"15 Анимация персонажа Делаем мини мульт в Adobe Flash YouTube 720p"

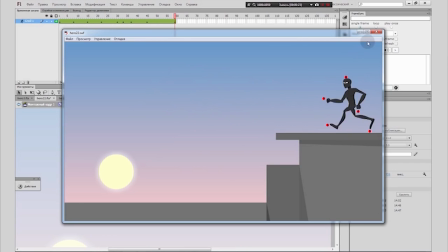8:20 Видите, герой бежит и отправляется в полет.
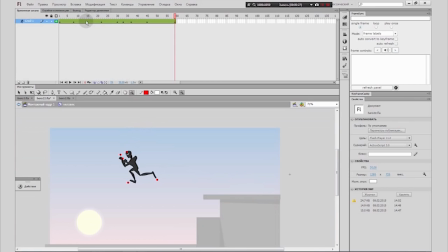8:24 Но тут есть такой косяк, то что перед прыжком он проскальзывает. Поэтому мы должны вернуться назад и посмотреть, что у нас здесь творится. Вот здесь он просто проскальзывает. Так как мы не делали тест-рендер, то мы этот момент не заметили.
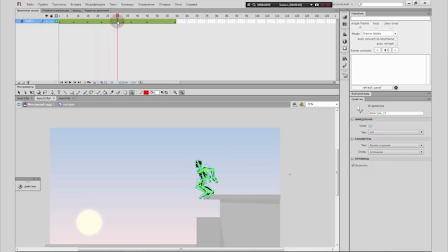8:41 И здесь между положением этих двух частей мы должны сделать промежуточный,
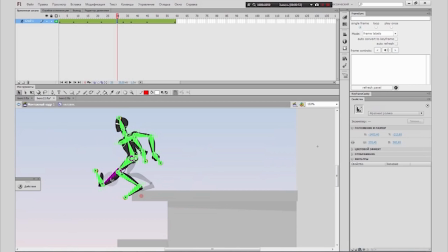8:46 где что-нибудь исправить. Теперь в положении, когда он прыгает, я местами поменяю ноги.
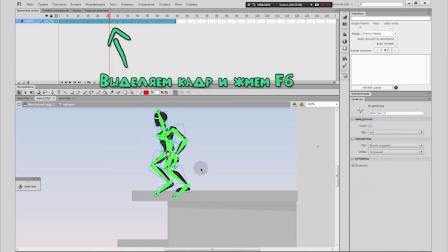8:53 Потому что здесь я, нажав F6, делаю ключевой кадр. И надо иметь по бокам одинаковое положение ног, чтобы между ними сделать положение ног противоположное, и рук тоже.
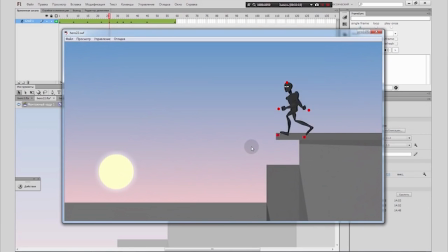9:06 Сейчас вы посмотрите, что у нас получилось.
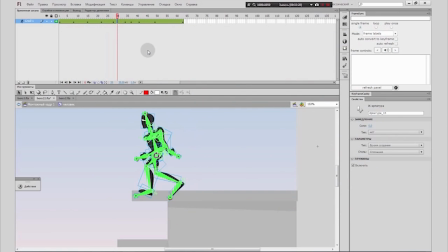9:10 Немножко надо замедлить скорость, нажимаем F5 на этих кадрах, чтобы сделать больше кадров и медленнее движение. Герой семенит ногами перед тем, как прыгнуть.
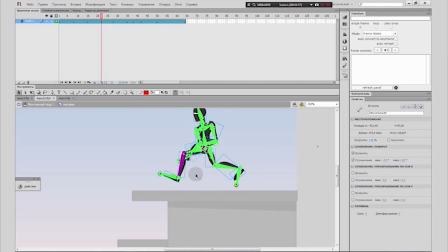9:26 Так. Здесь мы можем немножко сделать другое положение ног.
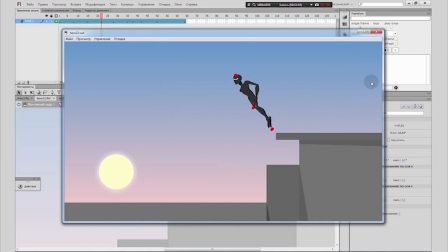9:32 Ну, короче, это не так важно, потому что анимация и так слишком быстрая, и
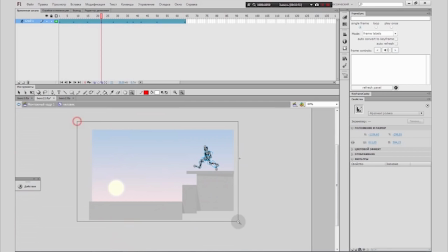9:38 это зритель там может не заметить каких-нибудь косяков, то, что мы добавили несколько кадров.
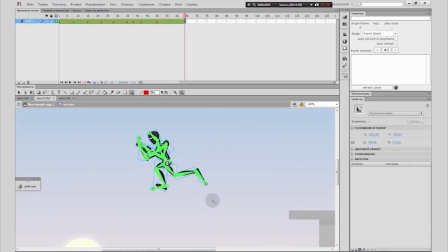9:45 Ну, теперь давайте продолжим нашу анимацию.
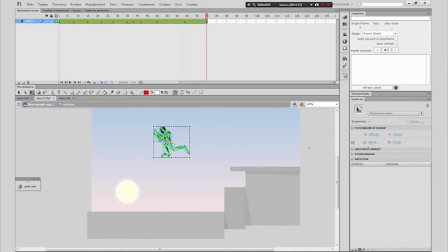9:48 Теперь надо создать еще ключевой кадр, нажав кнопку F6 здесь, и переместить героя дальше. Вы можете вращать героя, тем самым придать ему более живость в анимации. Также не забывайте двигать руками и ногами.
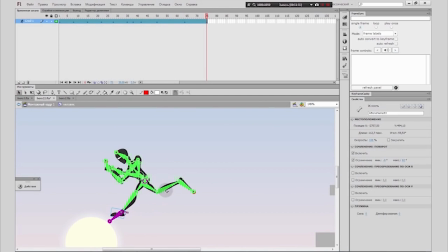10:06 Так, здесь положение. Когда герой у нас прыгнул, первое, что ему нужно, как кошка, прыгнуть, ну, точнее, приземлиться на ноги. Поэтому он делает выпад ног вперед. Вот так. Дальше.
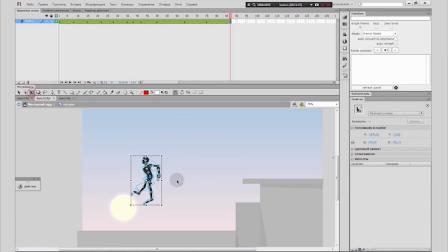10:25 Теперь надо создать еще один ключевой кадр, и герой уже приземляется. Для этого делаем положение героя на крыше и сменяем ему позу.
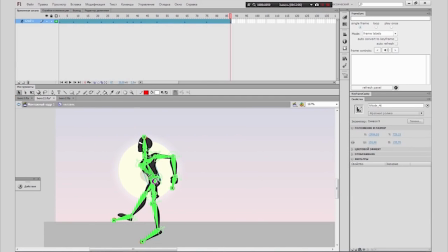10:37 Так. Руки он сдвинул вперед, как вас учили на уроках физической культуры в прыжках в длину. Руки сначала были сзади, когда герой прыгал, вы это заметили.
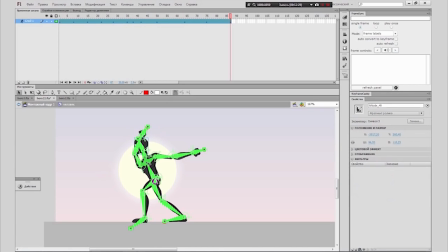10:54 Потом во время прыжка они устремляются вперед, но вот сейчас они еще сзади, и только в момент, когда герой приземлится окончательно, они вырвутся вперед, тем самым, можно сказать, сгасив какую-то
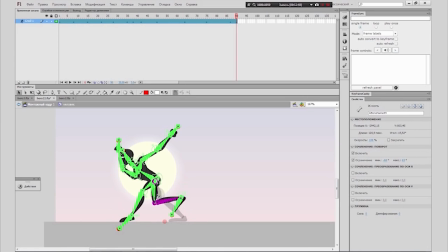11:12 скорость героя. Но, конечно же, вся сила падения упала на ноги. Здесь вы должны каким-то образом согнуть ноги так, чтобы он уже в коленях приземлился. Все делайте на глаз, потому что нет, я думаю, вообще не знаю, есть ли такой учебник по анимации,
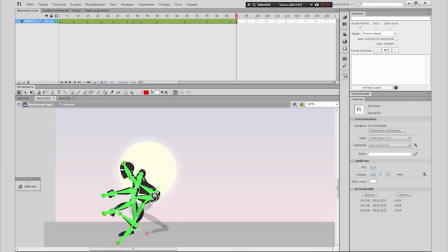11:29 в котором рассказывается, как правильно анимировать персонажа при падении или что-нибудь такое. Я знаю, что диснеевские мультики рисовали вообще, допустим, актриса стоит на сцене, пьет там чай, и аниматоры сидят и перерисовывают каждое движение.
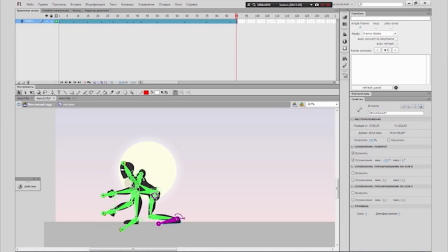11:48 У вас же нет комнатного ниндзя, который будет прыгать у вас со шкафа, поэтому все придумайте сами.
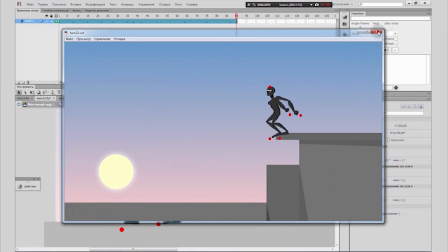11:54 Вот, герой приземлился, руки он направил вперед,
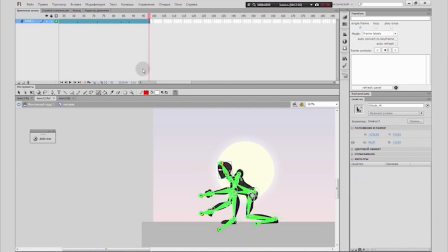11:59 чтобы сгасить таким образом, ну, сделал рывок такой кулаками и выпустил всю мощь. Ноги у него в положении присед. Также можно поиграть с головой, то что когда он приземлился, она опущена, а когда уже последняя
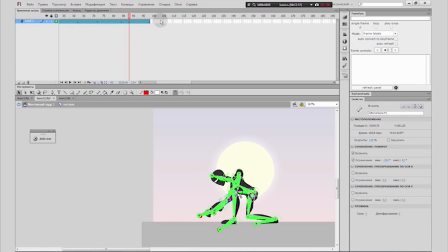12:19 часть его приземления, то она уже поднимается вверх.
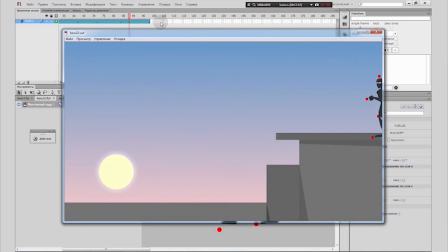12:22 Также смотрите то, что когда герой амортизируется,
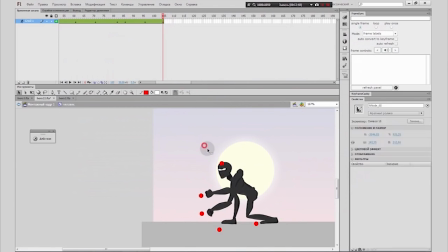12:27 землю, то мы сделали побольше кадров, то есть ему надо какое-то время, чтобы отпружиниться вперед. Так. Теперь герой должен вскочить и опять побежать, наверное. Так. Сейчас надо, выделить весь скелет,
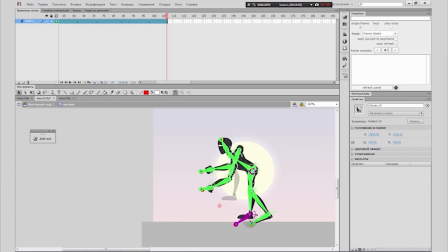12:45 поднять героя, и только потом уже опустить ноги вниз, потому что, как вы уже знаете, нельзя героя это при помощи мышки нельзя героя вот так взять и поднять там или расплющить на землю.
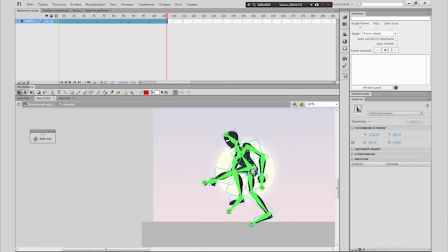13:02 Так, тут давайте сделаем положение и героя, то что он выпрямился.
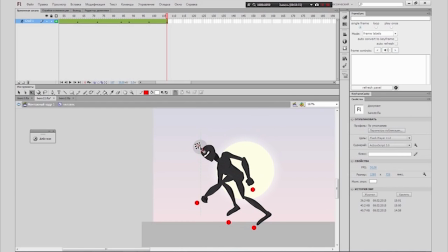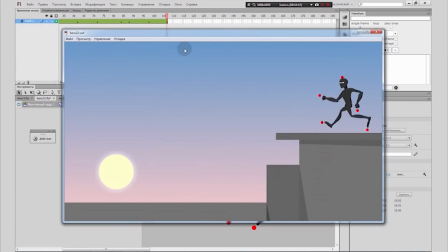13:14 Некоторые положения придется потом еще дорабатывать, даже когда анимация уже пройдет, потому что не все сразу можно заметить.
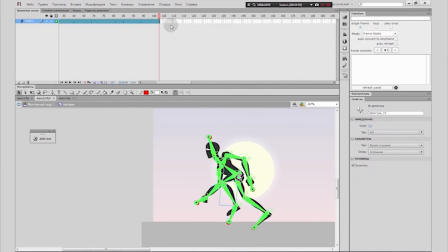13:22 Так, герой прыгает и пытается сейчас побежать. Теперь, так, несколько кадров можно удалить, чтобы побыстрее он поднялся.
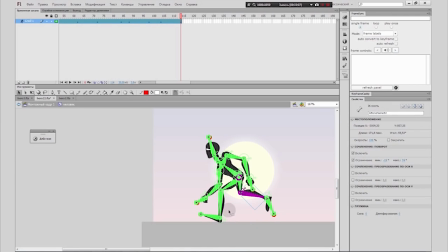13:37 Теперь делаем анимацию движения. Меняем положение ног и рук.
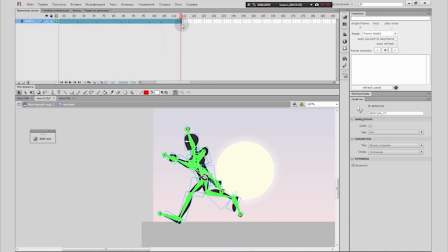13:55 Так, дальше. Теперь перемещаем его, потому что вот у нас первая позиция, вот вторая. Герой слишком быстро выпрямился, потом я, наверное, это исправлю. Так, теперь давайте перейдем к герою в конец сцены.
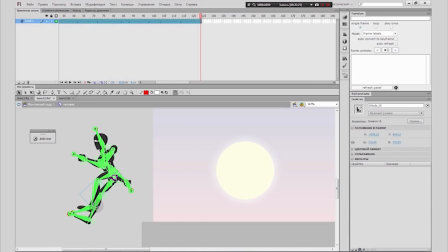14:11 Это будет заключительный кадр уже. Здесь мы видим то, что у нас у героя немножко опять съехало бедро. Почему-то именно это бедро всегда сбегает, я не знаю. Так, и делаем противоположное движение. Анимация бега вообще всегда самая легкая, потому что просто надо перемещать
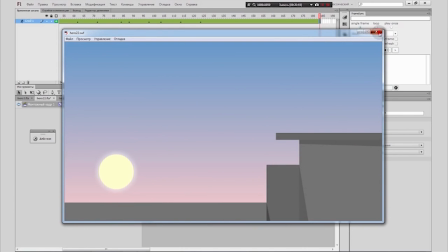14:29 положение части тела в обратную сторону между кадрами.
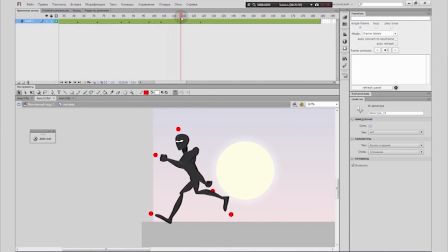14:34 Так, смотрим здесь.
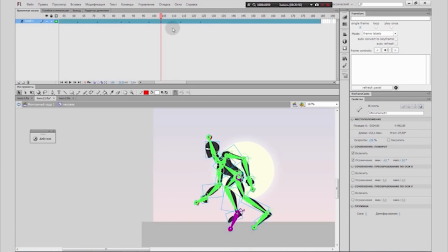14:39 Если вы видите какие-то косяки, то вы можете их исправить, добавить новые ключевые кадры. Допустим, вот здесь поднято, а эта нога проскальзывает у нас, делает опору о землю, а тот гинается колени.
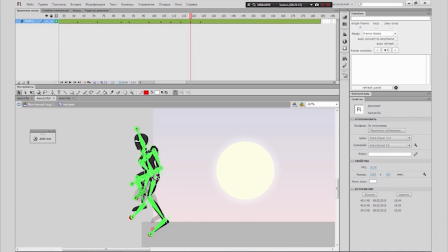14:58 Так, здесь вот такое у нас будет положение. И все, так, посмотрим.
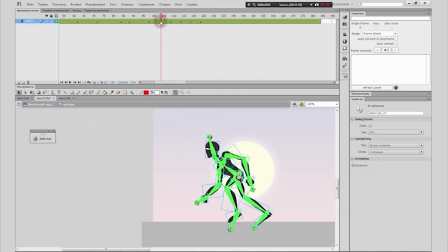15:09 Герой слишком быстро выпрямился, как я уже говорил, поэтому нам надо его немножко опустить. Для этого полностью выделяем и делаем ему наклон, потому что когда вы бежите,
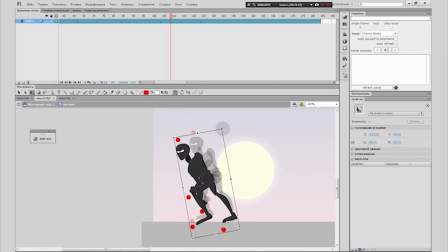15:21 вы больше корпус направляете вперед, а если вы только что спрыгнули с супер высокой крыши, то я думаю, у вас нет желания
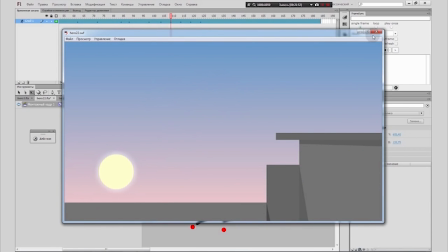15:29 бежать прямо. Вот, под конец он опять поднял спину, и мы это тоже должны исправить.
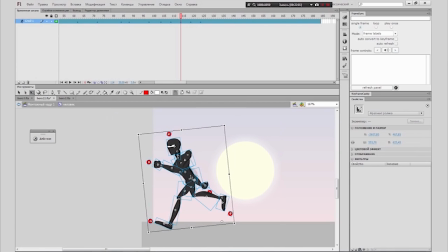15:40 Такс.
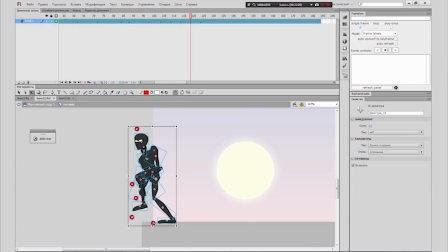15:45 И в последнем кадре тоже надо из прямого положения сделать нагнутое.
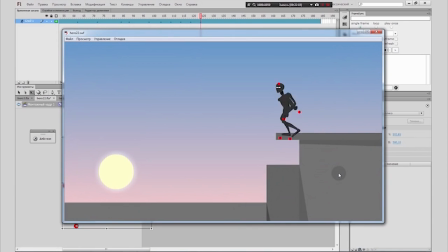15:51 Ну и здесь тоже по желанию. Так, посмотрим. Вот такая у нас получилась анимация.
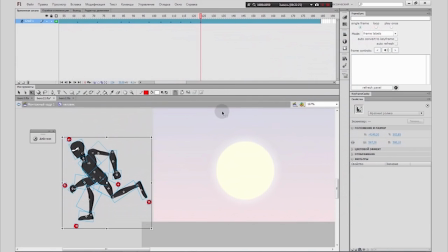15:58 Так, теперь мы должны это убрать наши кружки.
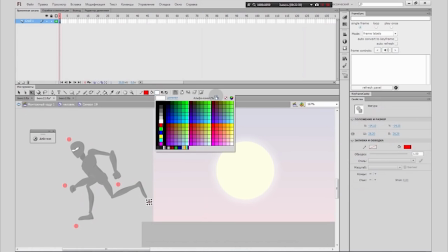16:03 Для этого заходим в любой из них и делаем прозрачность 1.
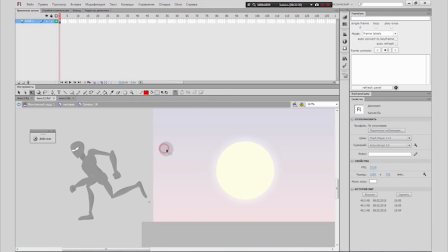16:09 Цвет мы выбрали, допустим, белый. И теперь без них он.
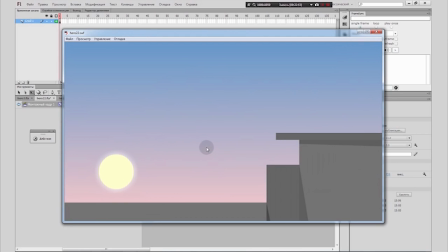16:14 Далее вы можете подкорректировать еще лучше вашу анимацию, потому что это черновой вариант,
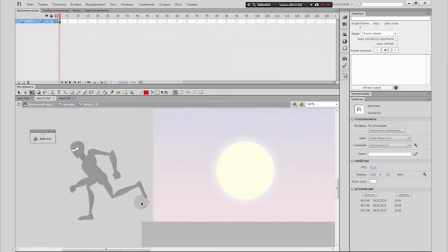16:20 сделанный специально для видеоурока, чтобы быстро показать вам, как вообще анимировать скелет.